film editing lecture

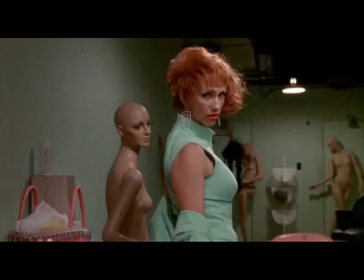28:34 And here's that shot from Edward Scissorhands, in that the woman, who thinks herself to be something rather tasty, is inadvertently copying this pose of a naked mannequin.
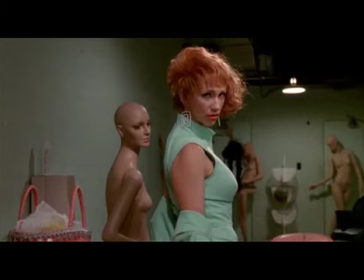28:52 Not only does she have her sultry come hither look, but we can imagine that she herself not only may think of herself as a bit of a model or a catch,
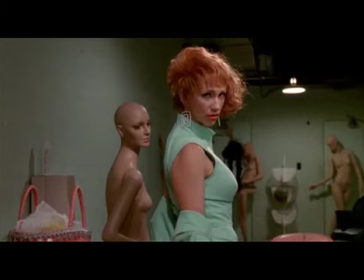29:04 but she's actually mentally placing herself as a naked person in front of the camera. At the moment in the camera, we are Edward. We are taking his point of view.
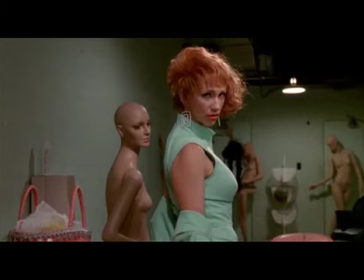29:19 And so we should be shuddering as much as the look on his face is in the next shot, when he's just kind of all bulgy-eyed. We see also here the other two models, they are both put in rather suggestive poses.
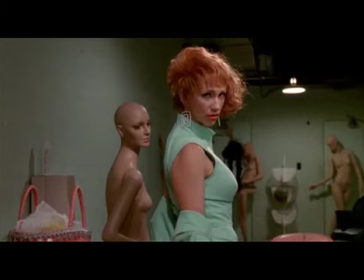29:37 So this is also, as well as graphic match, we could think about this in terms of composition as well. Especially that, you know, green, it's a complementary colour to red. It really, really stands out.
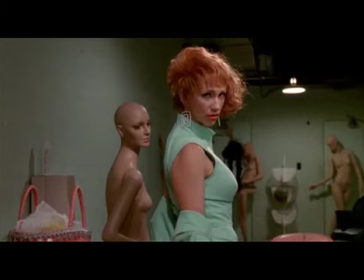29:54 There's this background of green but her green and red colour combination are the most saturated. So the eye is naturally pulled toward her as a subjective object.
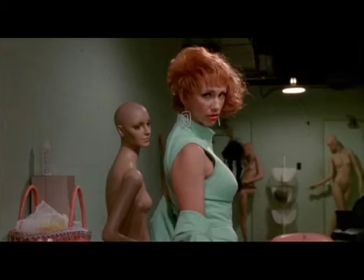30:13 I'll just go back. So the next piece is a motion graphics piece, a title sequence piece of graphic match. Yes. Yep, you can do that in After Effects as well. Was that the question?
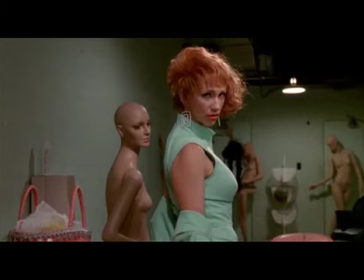30:31 Yeah. All right. Yeah, it's known as a colour pull.
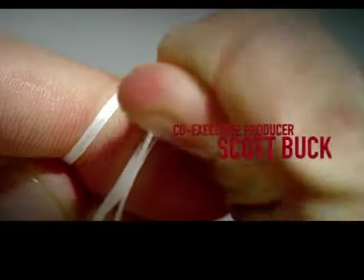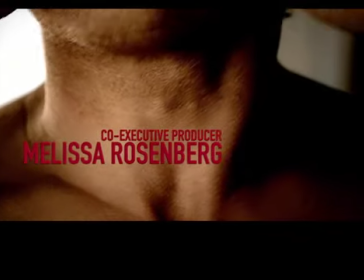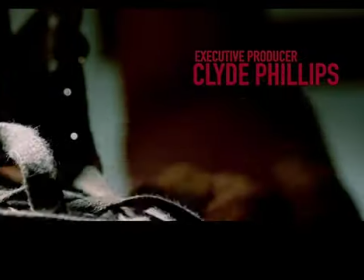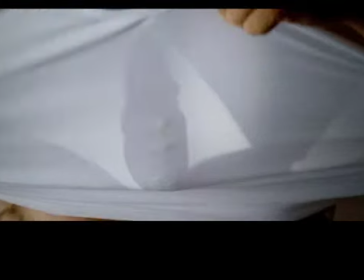30:53 So we've all seen this show, Dexter. No, okay. If you haven't, you can see it on YouTube. It's a story about a man who's a serial killer who wants to kill for the sake of good. And obviously strangulation is a way to get rid of a person.
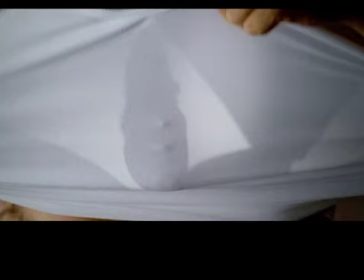31:13 And we see that form of strangulation happening in the dental floss, and then the same almost graphic, it's almost the same handhold in the shoelaces. So again, there's an example of a graphic match.
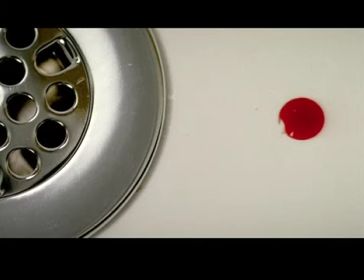31:36 And there's another one. The greater circular form, the inner circular form, the holes, and then the one nice circle of blood. It's just all circles. And we have this great, great contrast of colour.
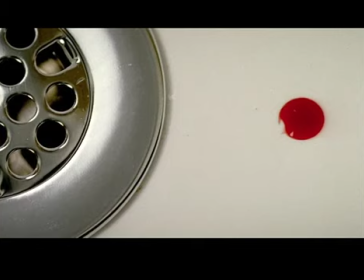31:53 And do they mean to reference Hitchcock here with the shower scene from Psycho of blood running down the drain? I'd say that would be a certain amount of yes to that.
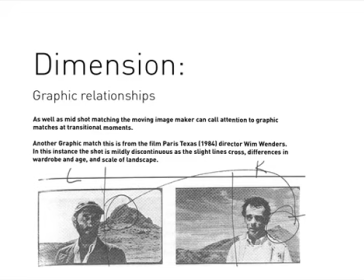32:08 Graphic relationships, so background elements, as well as matching mid-shot, matching the moving image maker can also call attention to graphic matches at transitional moments.
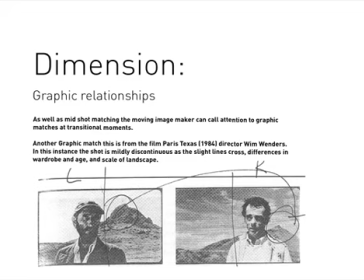32:23 Another graphic match from this film, Paris, Texas, Wim Wenders. In this instance, the shot is mildly discontinuous. There's a slight line cross. He's looking one way, that guy's looking the other. So if you put them face to face, they're not quite eye to eye.